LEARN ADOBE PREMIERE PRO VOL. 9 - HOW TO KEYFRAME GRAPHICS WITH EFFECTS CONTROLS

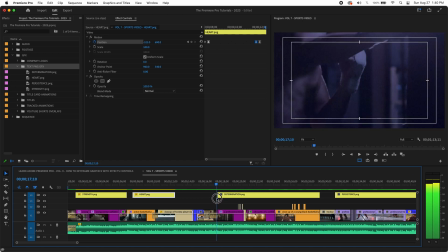(10:24)
So for determination, maybe we'll just do a scale, because determination is like driving forward no matter what. So maybe thematically we want this to scale up and drive forward in the video, right?
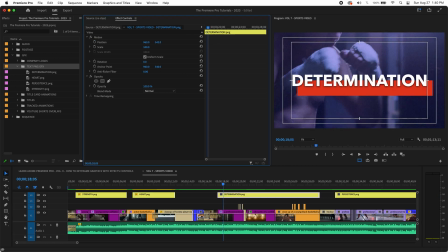(10:36)
So why don't we do this? We're just going to move this down just to be kind of out of the way.
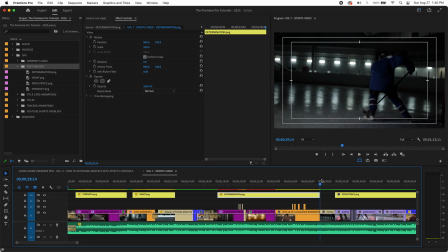(10:42)
Let's go to our last frame because we want it to end up at this size. And this one's going to be really easy.
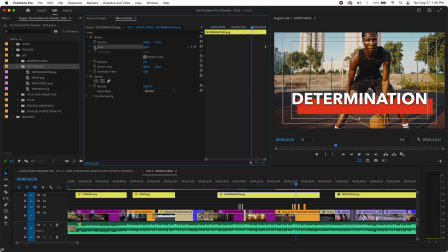(10:49)
You just hit scale, go to your first frame of the graphic. You can use the up arrow until you get there.
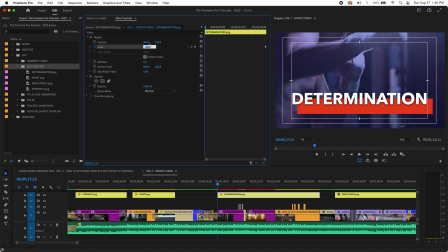(10:55)
And we're just going to, animation a lot of time in Keyframe is working backwards. You start where you want to end up and then you work your way back from there. So let's say this starts at maybe 90%, right? Now this is just going to grow over the course of this, but let's see how quickly it does.
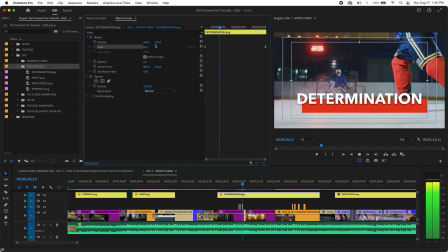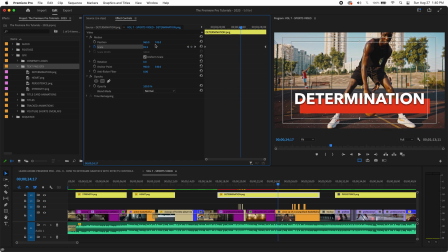(11:17)
All right, so that's pretty cool, but I feel like it's a little slow. You may not notice it.
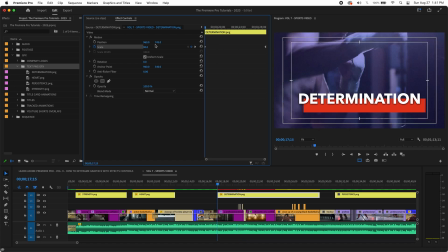(11:21)
So we will just want to pick a speed that's going to make this not too quickly, but just grow enough that we can perceive it. So let's try 80%. And again, make sure this blue is selected so you don't write a new keyframe. 80. And let's see what happens here.
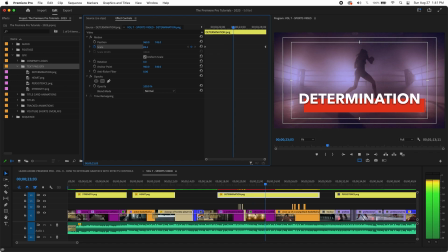(11:38)
That looks pretty good because what it looks like is the text is determined as it grows.
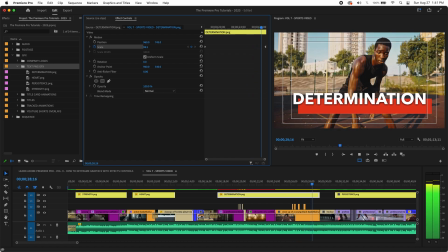(11:45)
So that's pretty nice.
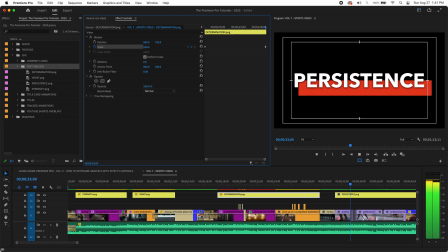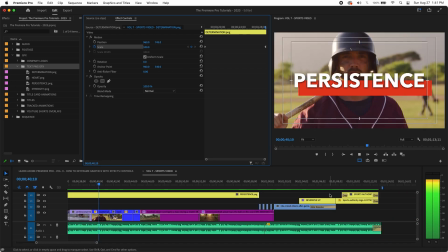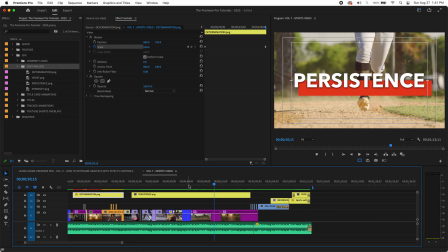(12:01)
And then for this last one here, let's just do something really simple.
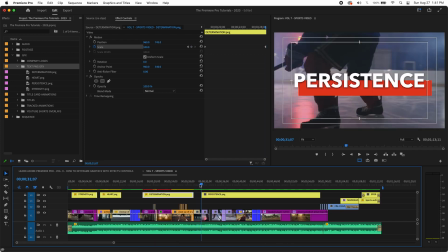(12:07)
Let's just have it kind of what we call fly on. So it's going to start big and land. So we can do here again, we want to figure out the point that we want it to land and work backwards. So let's go 10 frames, 10 to 15 frames, usually a good speed for a move. So we're going to go,
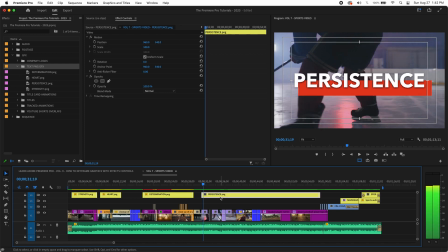(12:28)
we'll go 2 or 3 more. Okay. We're going to highlight it. We're going to record that scale.
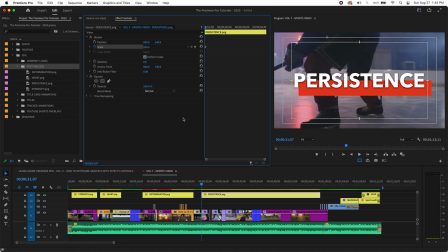(12:34)
We're going to go back to the beginning of the frame and we're going to scale this way up.
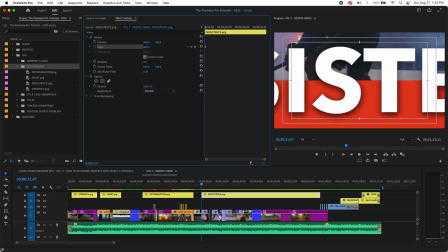(12:38)
So what it looks like is it's flying in, right? Okay. And then we go to our keyframe, zoom in, make sure that this eases in, and let's see what that looks like.
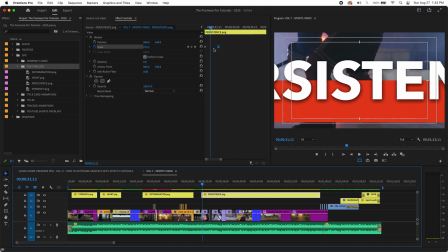(12:51)
Cool. All right. You know, I could move that in a little slower so we can just drag this to the right till we like the speed.
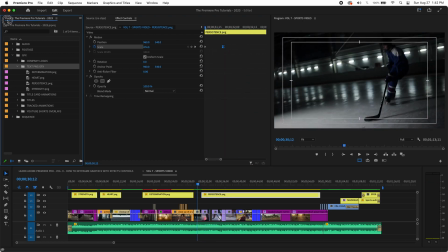(13:00)
Kind of like that. And the last thing we can do, and showed you how to do this in previous tutorials, let's just give it a little bit of a dissolve.
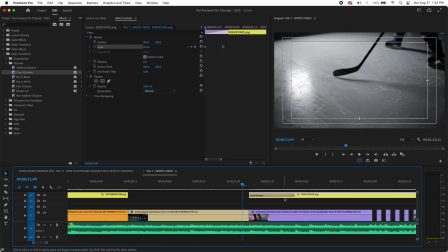(13:08)
So that's not just for shots. You can do this for graphics too, and it's very effective. So let's get that to about 1 second.
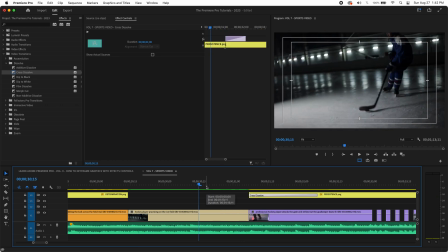(13:16)
Let's see what that looks like.
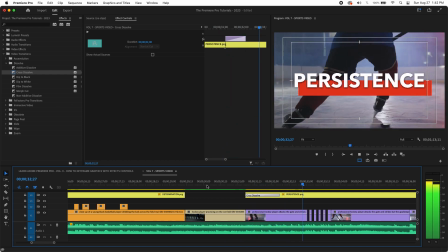(13:21)
See that?
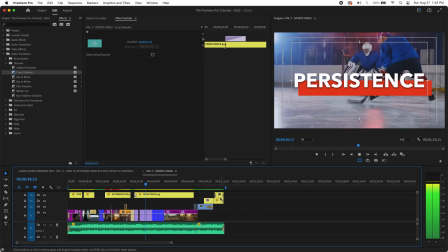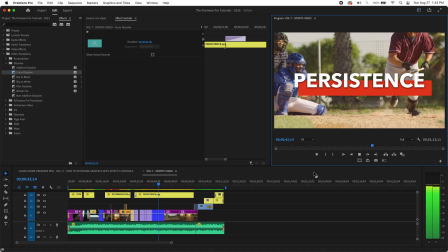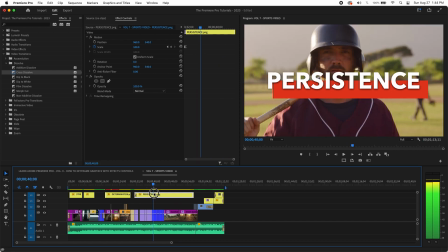(13:34)
So what I'd like to do, once we get to the baseball player's face, it's kind of covering it, so we don't want that. So what I'd like to do is actually just move this down right when we get there. So I'm going to go a few frames before.
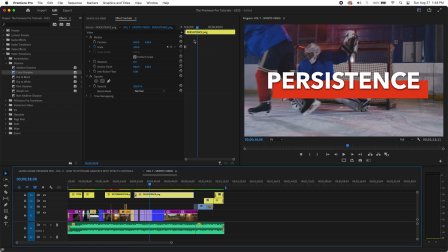(13:47)
Now we haven't done position yet, so we don't have to worry about the previous keyframes. So because it defaults to the standard position, you don't have to do any keyframes before. You can just tell it from this point to mark there. Now you can move forward a few frames. Keep going.
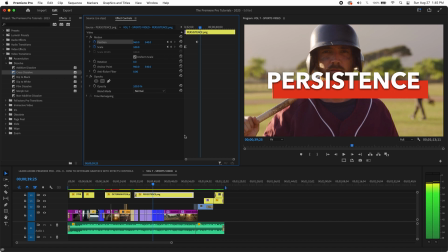Because I want that to kind of maybe, let's see, 1, 2, 3, 4, 5 frames in. I already want it lower because if not, it's going to still cover his face too long. So now let's bring up our graphic safe again.
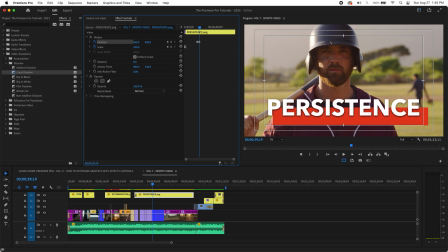(14:23)
Let's get that down to lower third. And of course, as always, let's ease it in. And you know what? Let's ease it out too, because that's going to make it smoother.